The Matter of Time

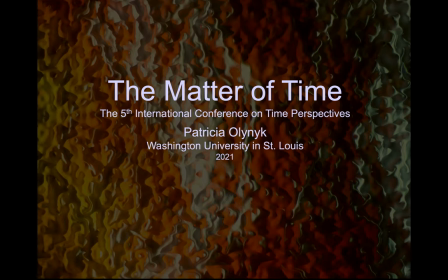0s
Welcome to Time Perspectives, The Matter of Time. Time-based art environments, film, video, and multi-sensory installations, have dominated many art and media exhibitions and festivals over the past 50 years.
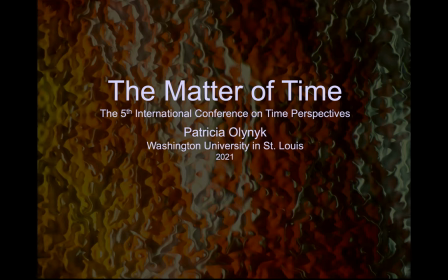15s
The effects of many of these works have produced new historical and theoretical frameworks for understanding our relationship to perception, embodiment, duration, and temporality. Such works also conjure a rich array of contemporary writers who examine our relationship to time from divergent perspectives,
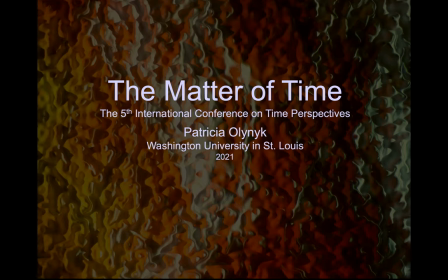33s
including French philosopher and cultural theorist Paul Virilio and German media scholar Lutz Kopnik. While Virilio's The Aesthetics of Disappearance examines perceptual gaps demanding illusions of continuity and posits a hyper-opportunity for the production of art in speed,
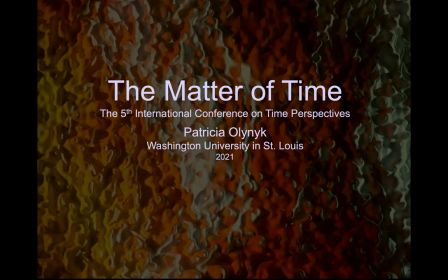50s
Kopnik's On Slowness explores slowness as a critical medium to intensify our temporal and spatial experiences. This presentation will explore four time-based media artworks which register multiple layers of time, duration, and motion and offer altered modes of aesthetic perception and representation.
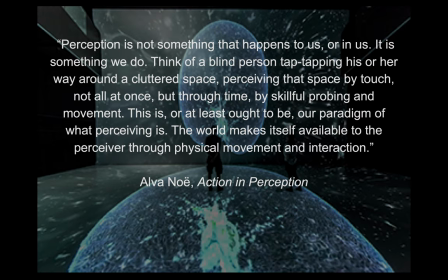72s
Perception is not something that happens to us or in us, it is something we do. Think of a blind person tap-tapping his or her way around a cluttered space perceiving that space by touch not all at once but through time by skillful probing and movement this is or at least ought to be our paradigm
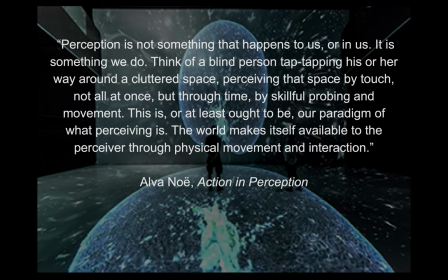91s
of what perceiving is the world makes itself available to the perceiver through physical movement and interaction the
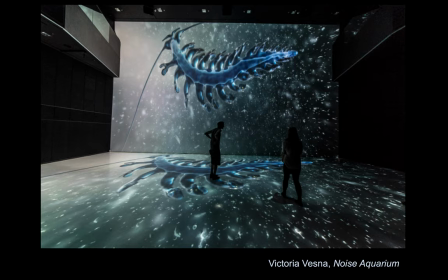100s
first work is by Victoria Besna entitled noise aquarium developed in 2018. The work responds to data that demonstrate how different noise sources influence microscopic marine organisms. Noise Aquarium Spotlights animated 3D models obtained with scientific imaging techniques of the diverse plankton spectrum.
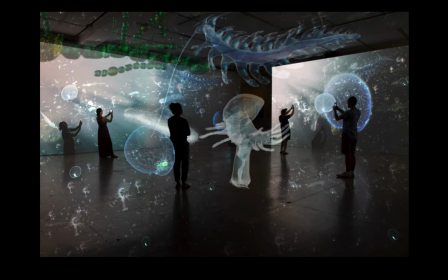121s
The ecological crisis is a human crisis. Many are aware of mammals, such as whales and dolphins, and about chemical and waste pollution but often ignored is the invisible and the inaudible environment that is deeply secluded.
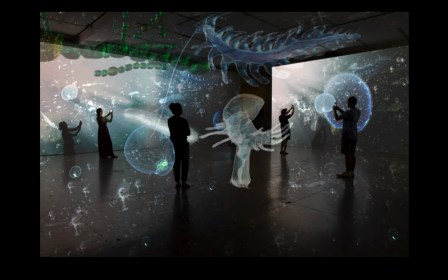135s
Therefore in this installation Vesna and her team have created 3D enlarged plankton to be the scale of whales. In addition they amplify the noise of these creatures as participants move closer to the
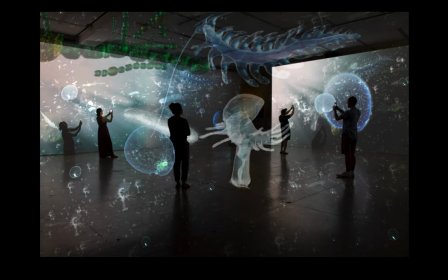149s
animations to simulate how these organisms might experience and perceive this anthropogenic noise. This is a highly interdisciplinary artist-led effort with biologists, chemists,
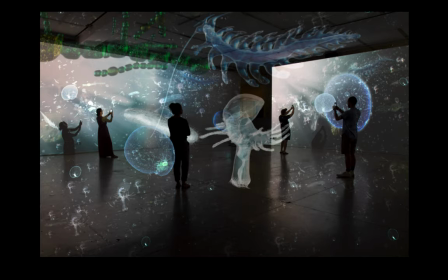164s
a nanotoxicologist, and an animator all working together towards a common goal, and that is to raise consciousness.
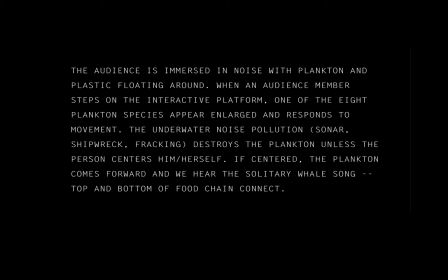171s
The audience is immersed in noise with plankton and plastic floating around. When an audience member steps on the interactive platform, one of the eight plankton species appear enlarged and responds to movement the underwater noise pollution destroys the plankton unless the person centers him or herself if centered the plankton
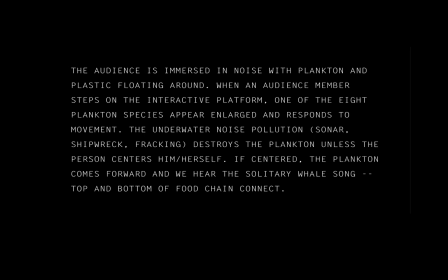191s
comes forward and we hear the solitary whale song top and bottom of the food chain connect
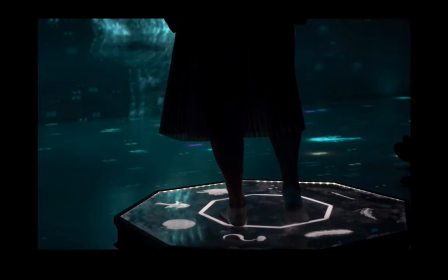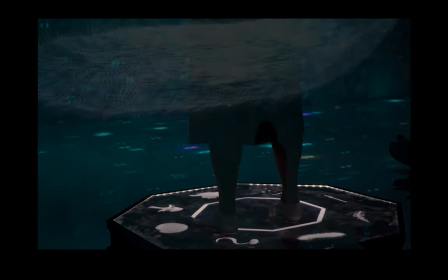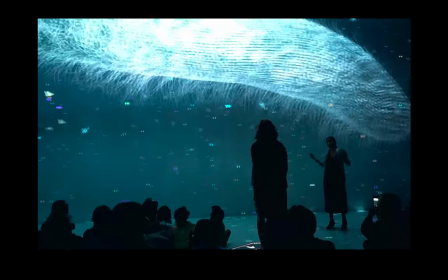207s
the
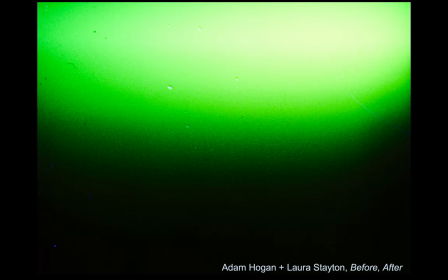217s
next work is by adam hogan and Laura Staten, Before, After from 2020. It is a digitally mastered experimental film using 16 millimeter and 35 millimeter scans and an electronic score created with very low frequency antennas composed using an ambisonic toolkit.